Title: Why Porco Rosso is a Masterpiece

I decided less than 15 minutes into Porco Rosso that it would be one of my all-time favorite Studio Ghibli films.
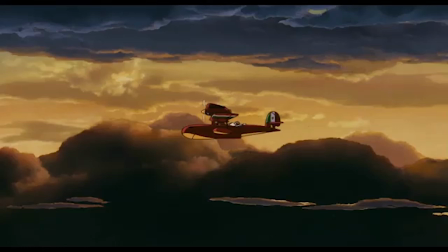The sequence that did it for me is the second sequence of the movie, immediately after Porco saved some schoolgirls from some very silly pirates. The film intercuts a sequence of Porco flying amidst the golden sunlight between two
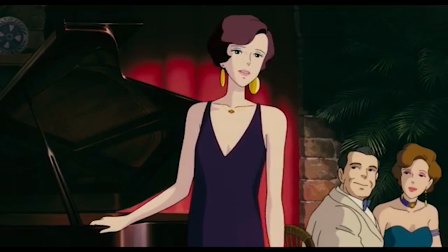layers of clouds with a sequence in the restaurant that he is flying to. There, the singer Gina entrances a crowd by singing in French.
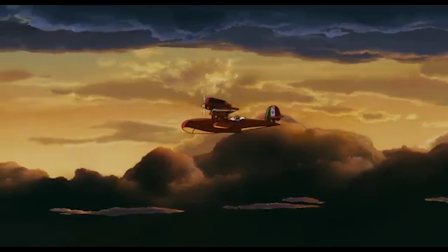I love this sequence because it conveys so much while outwardly saying so little. Before, we know that Porcaroso is alone and a bit bitter, but nonetheless good-hearted.
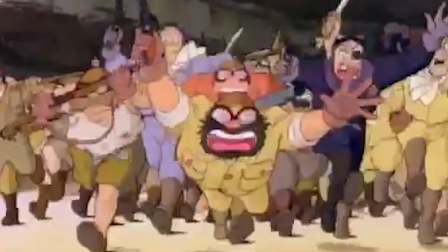He chooses to let the pirates keep some of the gold they stole in order to repair their plane if they stand down, and even when they refuse his offer, he decides to not shoot them down,
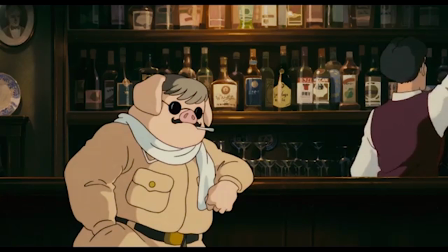even though he very well could have. So we know he's kinder than his gruff exterior suggests, but we don't know exactly who he is or what influences affect him.
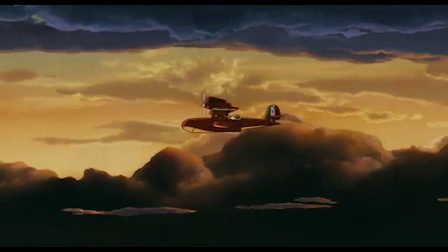But this second sequence reveals that Porco flying through the evening sky conveys pensiveness, loneliness, the passage of time, and a meditation on his own mortality. This is not a soulless bounty hunter. He's searching. But for what?
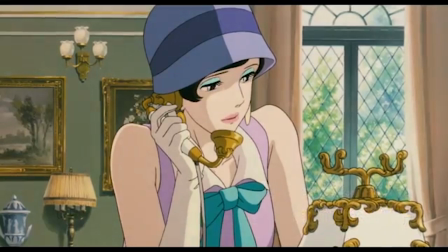The obvious implication inherent in intercutting these two sequences is that he loves Gina. which he does, though he does not admit it, and though she only admits it in secret. But we also see a transition in time. The broad comedy of the first sequence firmly sets it in the realm of fantasy.
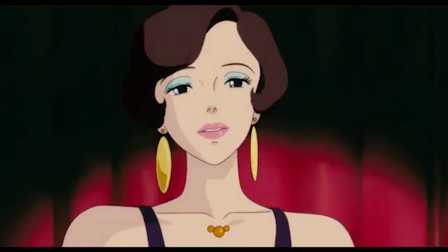The second sequence, however, steeps the film in a very particular period of time, 1920s Italy, after the rise of Mussolini's fascist government and the decline of the age of the Adriatic seaplane bounty hunters.
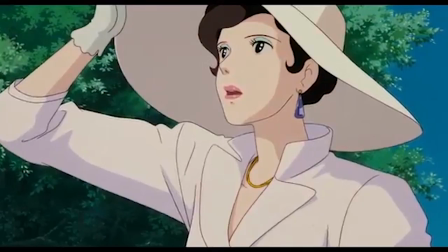As Porco travels to Gina's, we are traveling through time, becoming immersed in the period that will delight and terrify us throughout the rest of the film.
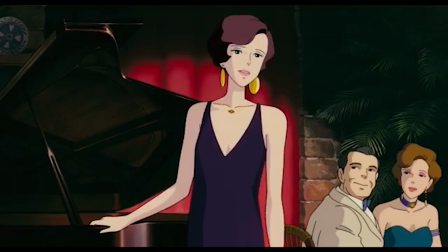Gina sings in French, a seemingly innocuous act that nonetheless differentiates her from the immensely nationalistic and jingoistic government of Mussolini.
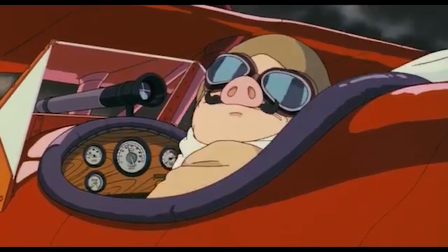This is an exquisitely international film, which fits considering that it is set in Italy, but directed by a Japanese director who was not born until after the time he is depicting.
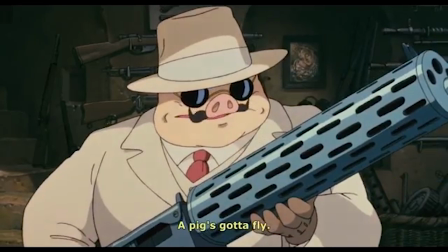It has been often said that the character of Porcoroso is the closest analog to Miyazaki himself, the gruff but good-hearted middle-aged man with deeply conflicted feelings about his past. For Miyazaki, it's more of a familial sin, as his family became rich making airplanes for the Japanese military during the Second World War, while for Porco Rosso, it is highly personal, but the comparison is nonetheless cogent. That the Italian Porco, and not any of Miyazaki's many Japanese characters, is the closest analog to the man himself, is a testament to Miyazaki's internationalism.
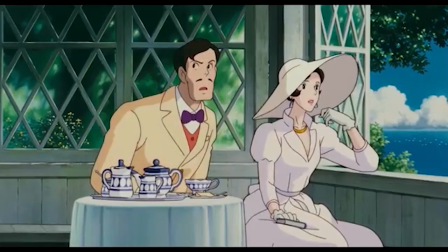The nationalistic spirit, Miyazaki suggests, gets in the way of the cooperation and unity that his films constantly suggest is crucial to building a better or at least less cruel world.